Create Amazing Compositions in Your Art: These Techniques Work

But I also think just as an artist to try lots of different compositions, try some that are super busy, try some that are quiet, try some that are scatterbrained. What helped you get better at composition? I think a lot of it was just thinking about things psychologically. For example, what is it that if let's say I'm doing a scene that's supposed to be intimidating, what makes me feel intimidated? Things that are bigger than me, things that are dark, like like the woods, or a dark alley or something like that. Things that are sharp. And so when I started analyzing things on a very basic level, then it started giving me a lot more leg room to figure out how to put that in my work.
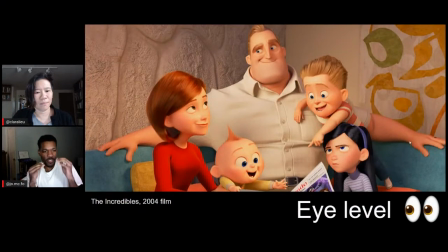And I think if everyone started thinking of things like that on a very simple level, then everything will just start flowing a lot better. I think we overcomplicate things sometimes. For sure. And part of it is just being conscious of composition.
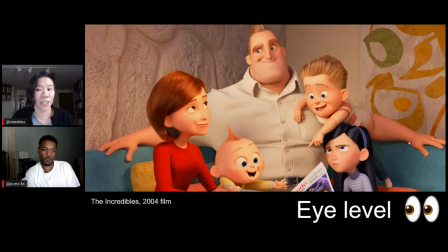Because I talk to students and I say, well, your composition is not working very well. And they say to me, well, that didn't even occur to me. I didn't even think about it. So just knowing is half the battle, right? Okay. Let's talk about point of view in terms of eye level.
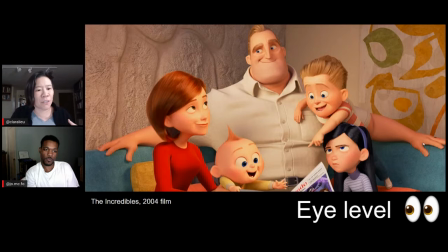This tends to be the typical point of view that your average person will just do as a default.
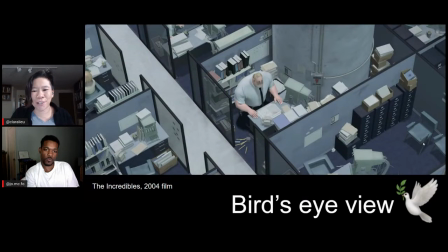It's pretty plain, pretty ordinary. But then what happens here, Jordan? So this is part of the psychological thing I was talking about. So if I'm intimidated by something, it's probably bigger than me. But if someone is probably feeling discouraged or let down, we might look down on them.
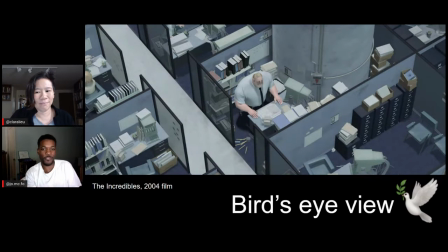And that's what we're getting here. This is Mr. Incredible. He's in his cubicle. He's super cramped. Everything is square and boring. And we're just looking down on him. And his life just sucks. Like everything about this is cold and dreary. And you don't want to be, it's very clear that he doesn't want to be there.
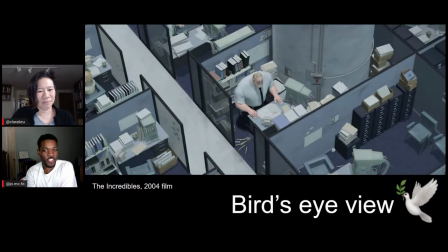And this shot, while it's kind of sad, is completely intentional, and it makes so much sense for the story that they're doing. And they even added the detail of the giant cylinder in his cubicle. He's the biggest guy in there, and he's even more cramped than he ought to be. And it even says danger, like he could possibly die.
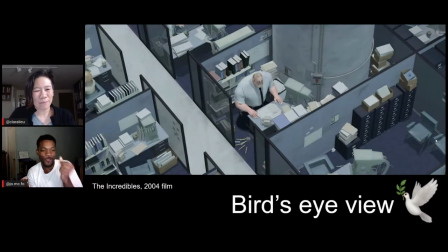It's wild, but it's so perfect. It makes so much sense for the shot. Well, I also feel like a point of this is to show that really bland, monotonous field of cubicles.
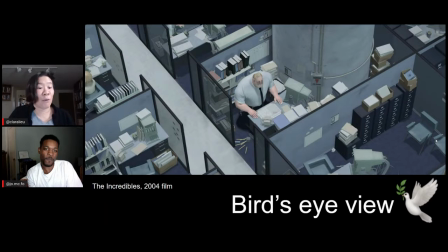And if we were looking at the scene at eye level, we wouldn't see that. From a bird's eye view, from way up above, you can say, oh my gosh, everybody has a cubicle. They're all the same. They're all boring and bland. And that is serving the story.
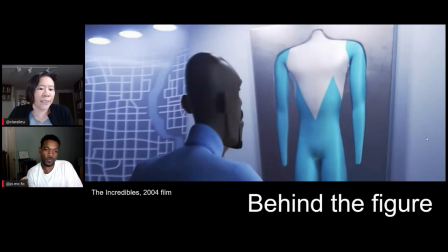Now, point of view is not always necessarily so dramatic. Sometimes it makes a difference where you are in relation to Frozone. Like here, I'm behind Frozone if I'm in the scene. So why is that different, Jordan, than say if I was facing him?
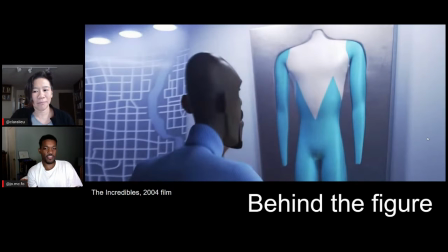Well, so the point of the scene is he's, getting ready to suit up. He's getting ready to become Frozone. He's changing from Lucius to Frozone in this moment. And by us seeing what he's looking at, it emphasizes that a lot more.
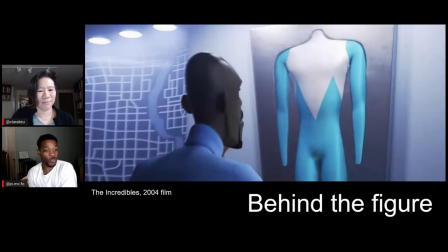And it's now, if it were a secret, like we didn't know what his suit looked like and it was showtime, then it could be really cool to have that reveal later on. But we don't need that. We know who he is. We know what he looks like. So this helps us plant our feet or plant our shoes in the same spot that he is.
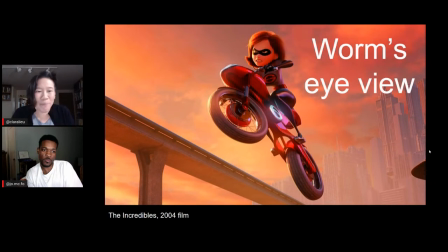Then we have worm's eye view, which is basically if you were a little worm on the ground and you're about to be mowed down by Elastigirl. So what does worm's eye view usually do for the scene, Jordan? It can make something feel intimidating or powerful.
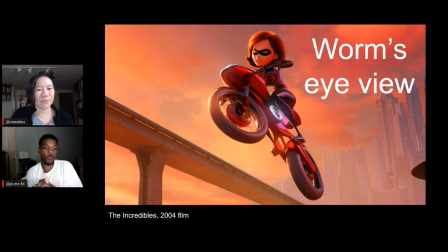We think, like when we're little kids, right?